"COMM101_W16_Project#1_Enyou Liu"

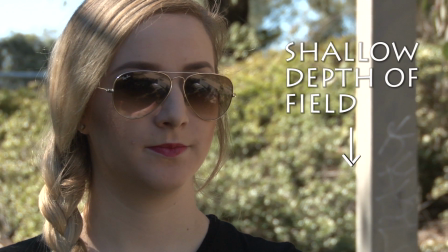(4:06)
A shallow depth of field means that you're only focusing on what is happening in the foreground,
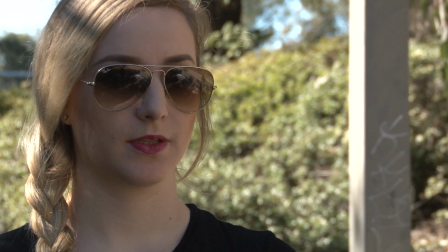(4:12)
which gives the audience clear direction that the thing which is in focus is most important, and their eyes will automatically be drawn to that.
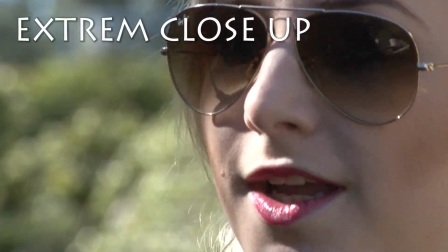(4:22)
With extreme close-up, we're not only cropping the head, but we start to crop the face as well.
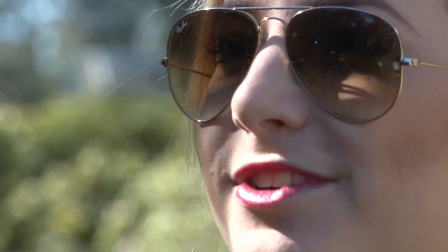(4:27)
Same rule that applied to all previous shots also apply here.
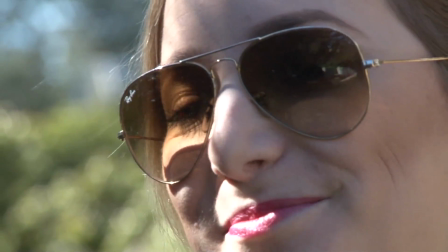(4:31)
So pay attention to how her eyes are still on the top third of the frame, as well as how fuzzy and blurry the background is.
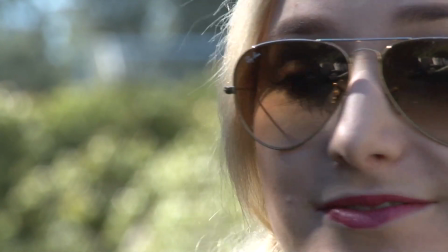(4:38)
Because now we're getting so close to her face, the background does not matter so much anymore,
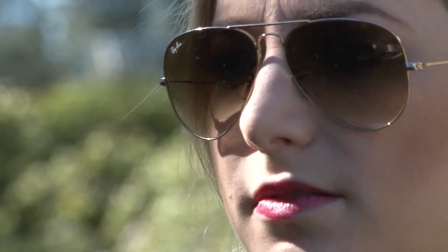(4:43)
and it makes sense to have a very shallow depth of field for the audience to better focus on the subject in the front.
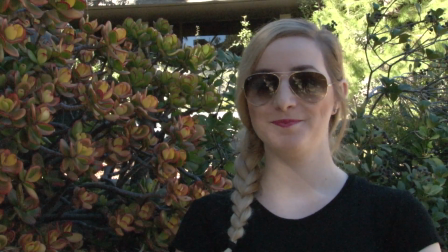(4:50)
Now let's move on to camera angle. First up is eye level.
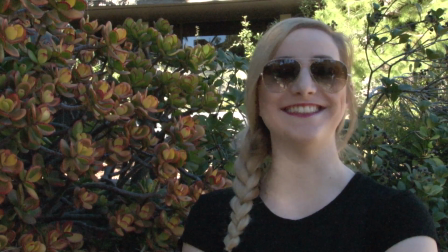(4:54)
As you might have already guessed, An eye level shot means that the camera is at the same level as the eye of the subject,
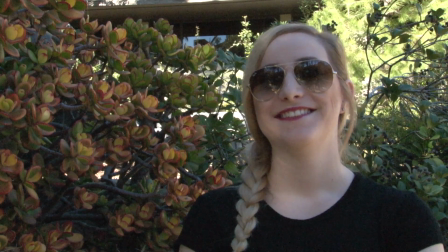(5:00)
which creates an effect that the audience is directly communicating with the subject in the film,
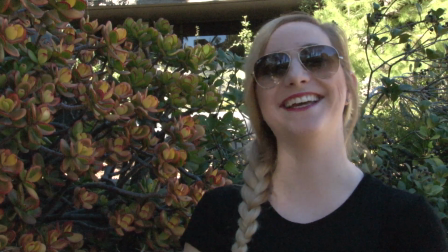(5:05)
thus helps the audience to better connect with the subject and follow along with the story.
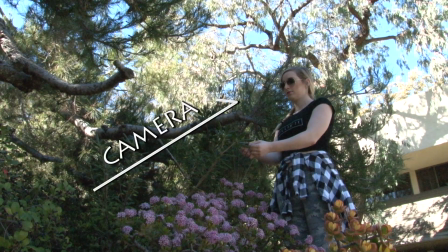(5:11)
Low angle. Low angle shot simply means that the camera is shooting at a lower level relative to the eye level of the subject.
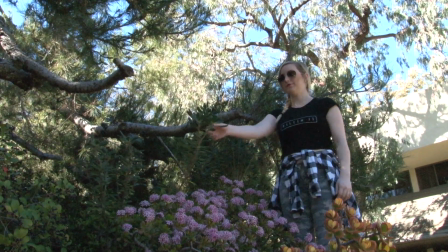(5:19)
In films, people usually use a low angle to establish the power of the subject,
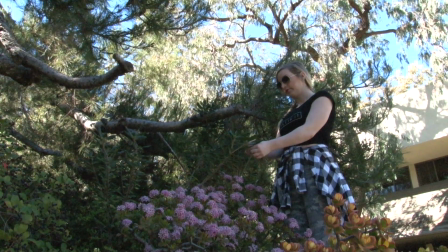(5:24)
as if he or she is overpowering the audience and the other characters whom he or she is confronting.
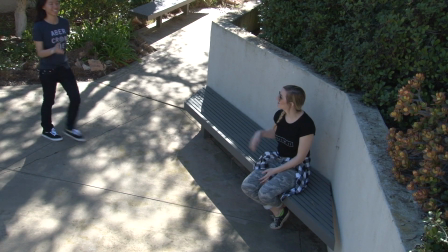(5:31)
A high angle shot, reverse of the low angle, means that the camera is shooting from above the head of the subjects.
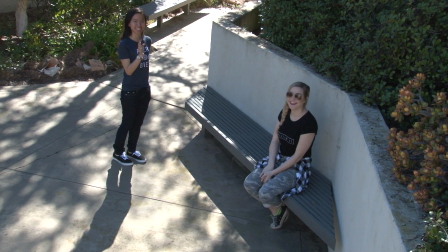(5:38)
In films, this technique is usually used to put the subject in an inferior or powerless position,
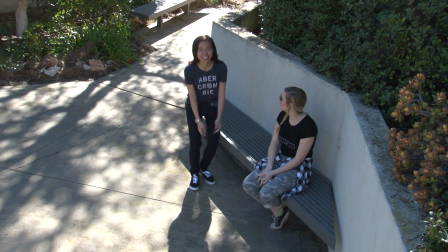(5:45)
or to reveal the nervous and anxious state of mind, or it can be used to simply reveal more surrounding in the scene from above.
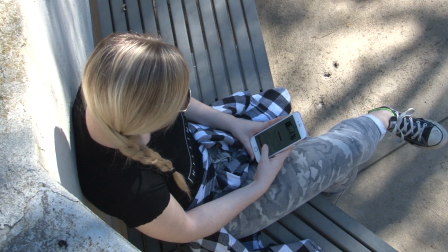(5:55)
A bird's eye view is simply an extreme high angle, and as you can see in the shot that the camera is almost directly above the subject's head.
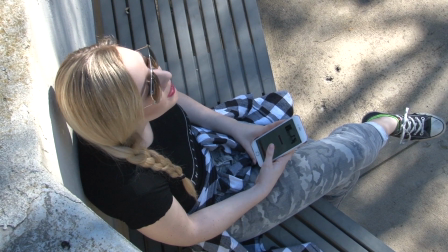(6:03)
A bird's eye view serves the same purpose as a high angle shot,
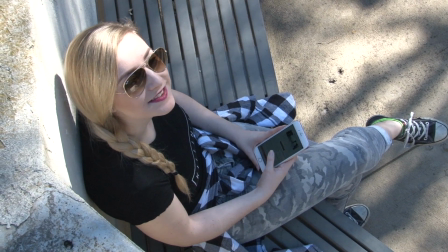(6:07)
presents the subject in an inferior manner, and typically is used to reveal fear and anxiety in films.
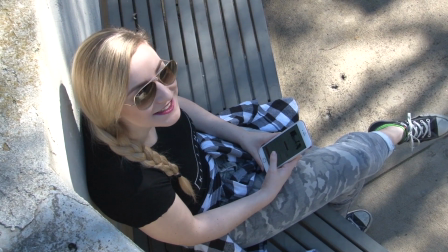(6:14)
This will conclude our tutorial for today that covers composition and framing as well as camera angle.
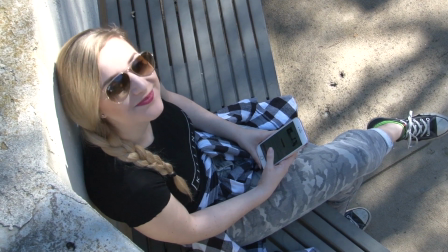(6:20)
I hope you guys all learned a lot about it, and thank you for watching. Have a nice day.